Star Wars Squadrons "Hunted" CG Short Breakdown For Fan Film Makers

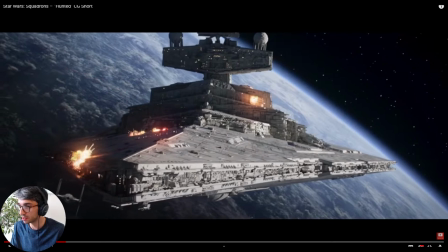(22:38)
now we're ramping up the tension here because the starter store is about to take off
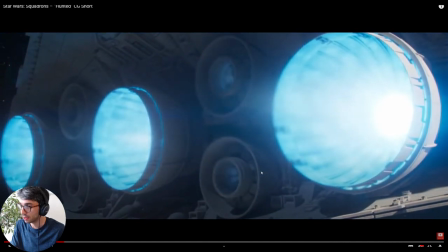(22:44)
so we get this nice you know shot where the the um the jets cook on and
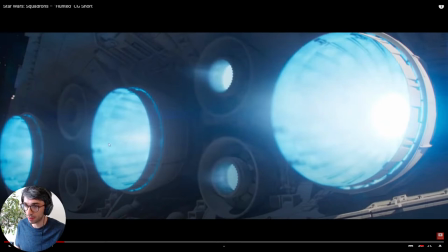(22:51)
they've got a lot of blur so much blur right here from the heat waves but the idea is these are so massive that you wouldn't see the actual individual heat waves so it's just going to come across visually as a big blur really really nice effect but this blur you could just do in post you don't have to worry about trying to figure out
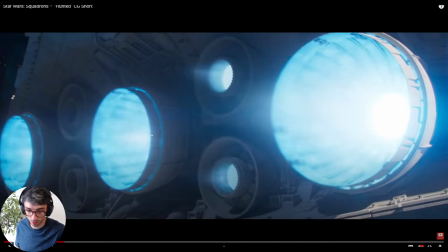(23:07)
this in in blender itself or in whatever software you're
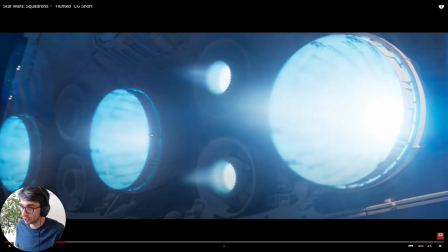(23:12)
using
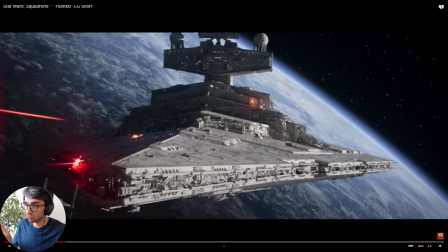(23:17)
now this is a nice thing too they're changing their lens sizes so this is a really long lens and what i mean by long it's it's zoomed in so it'd be like 105 125 200 millimeter lens on the camera and same with this one here and then what the effect of that does
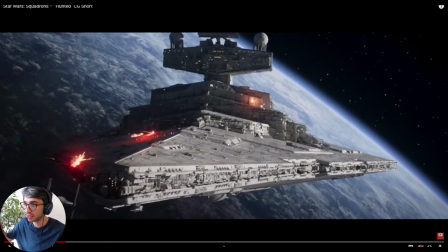(23:33)
is it really compresses space and you can really get a sense of the parallax that's going on if you're having a really big move across
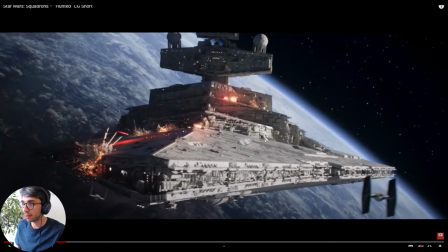(23:41)
something and this you can see here they're doing this nice lateral motion now they could have just like kept this shot still you know or just pushed in
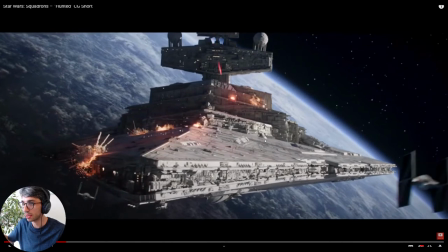(23:48)
but that's not as interesting by going across like this you're having all of these really interesting
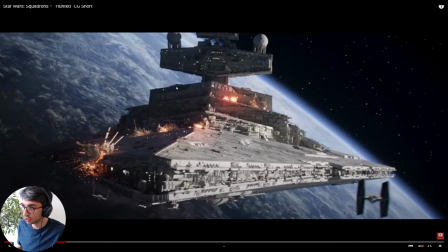(23:53)
perspective lines moving around and that keeps the shot really really cool really dynamic
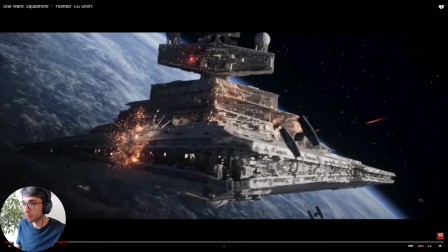(24:01)
and always more explosions and always little jerks of the camera
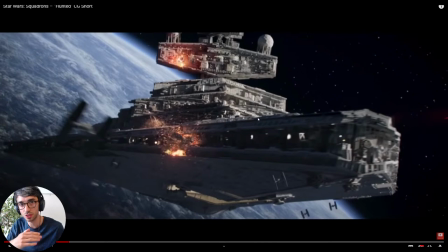(24:07)
but you can see how they're keeping these like circular cross motions if you notice a lot of the shots you know like when he flew back to the ship we're like crossing you know from from left to right and now here we're looking at the ship the other direction we're crossing from right
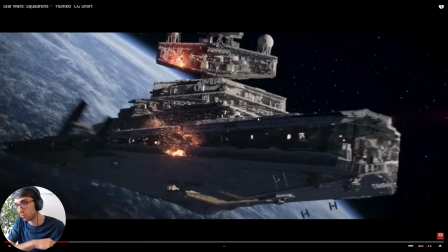(24:21)
to left um that's to create contrast you know the two directions zoom zoom but also it's to keep us oriented because we're you know it's
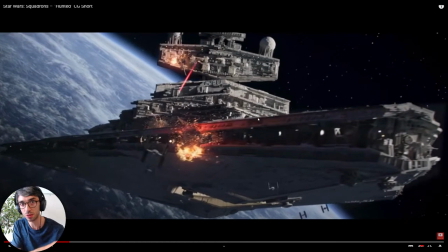(24:29)
like we're it helps us feel like we're looking in the opposite direction of what we're looking at when the ship turned around captain come in this is titan
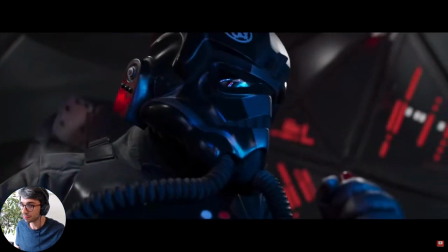(24:38)
three i'm pinned down come on we still have ties out
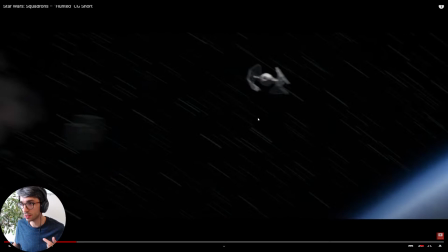(24:43)
really nice like acceleration in those shots like you know that motion of like you start out kind of slow and
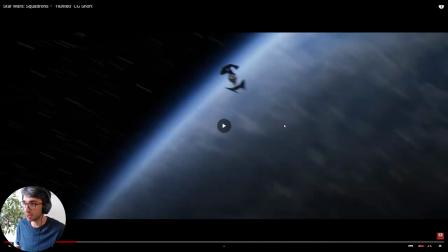(24:49)
then it's zoom really flies out that can create a lot of punch we're not handing the enemy one and also to notice
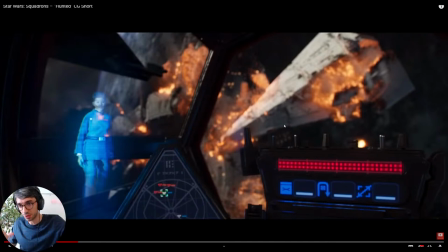(24:56)
they just keep doing these spins camera keep spinning the camera more destroyer captain
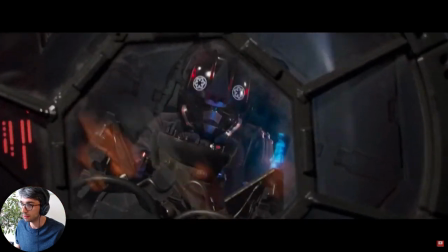(25:00)
the overseer is leaving we're
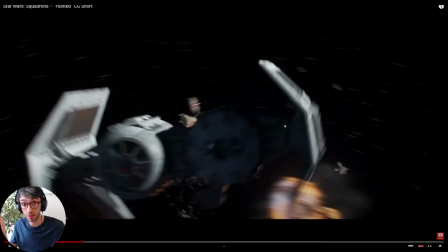(25:05)
focusing more on the character too you know set like a lot more stuff with character less of the environment the environment's getting more like blurred out and we're focusing more on him because we're just
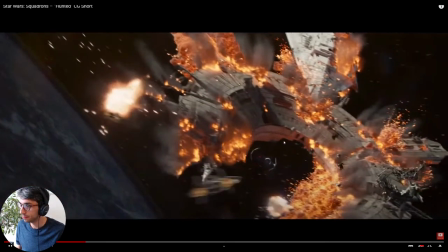(25:14)
amping up the character part of what's going on i'm not gonna make it all right so now this is
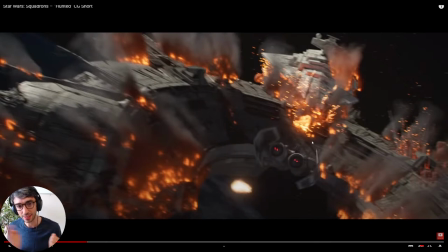(25:22)
the moment we really start to care okay now you know we can relate to his disappointment when he says oh another defeat and blah blah blah but i don't know you may not have actually really connected to him 100 there but this is the moment this is actually the part that really makes this short film work this whole short film
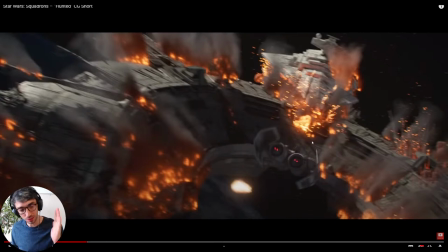(25:39)
hinges on this moment he makes a decision an active choice so he's a main character who makes an active choice that's super important for storytelling can have a passive main character he's a main character makes an active choice to turn back risk his life we know that he's if he does
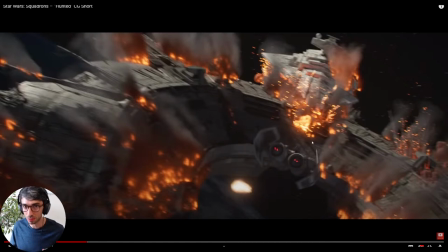(25:54)
this he's not going to catch the you know he might miss the starter story when it jumps into light speed and he goes back for this other person who's you know part of his squadron that's left behind we'll
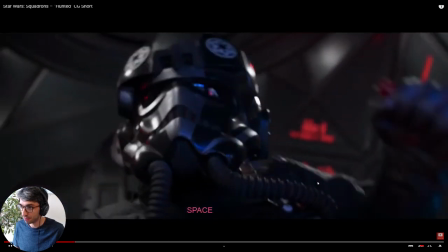(26:06)
catch that audio a bit hang on i'll go back still have ties out we're not handing
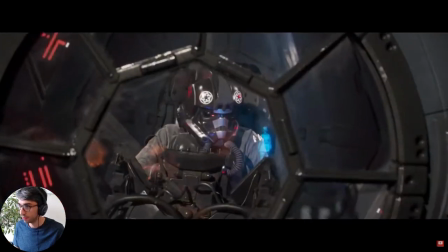(26:11)
the enemy one more destroyer captain the overseer is leaving so
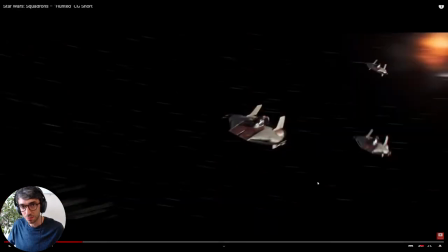(26:16)
the overseer is leaving he has a beat there do you notice that he stops for
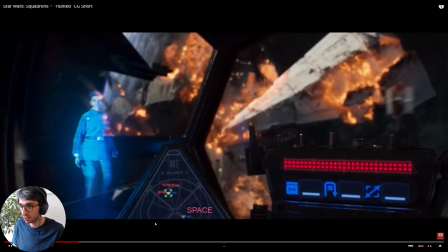(26:20)
a second he doesn't just make the enemy one more destroyer captain the overseer is
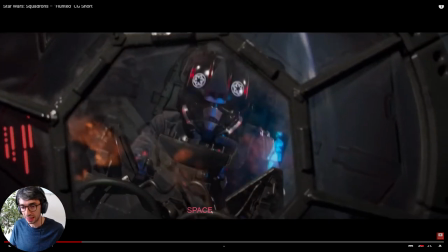(26:25)
leaving overseer is leaving he listens to the line he doesn't do anything doesn't take any action he listens and then when she finishes saying it then he engages okay now that's showing us that he hears what she says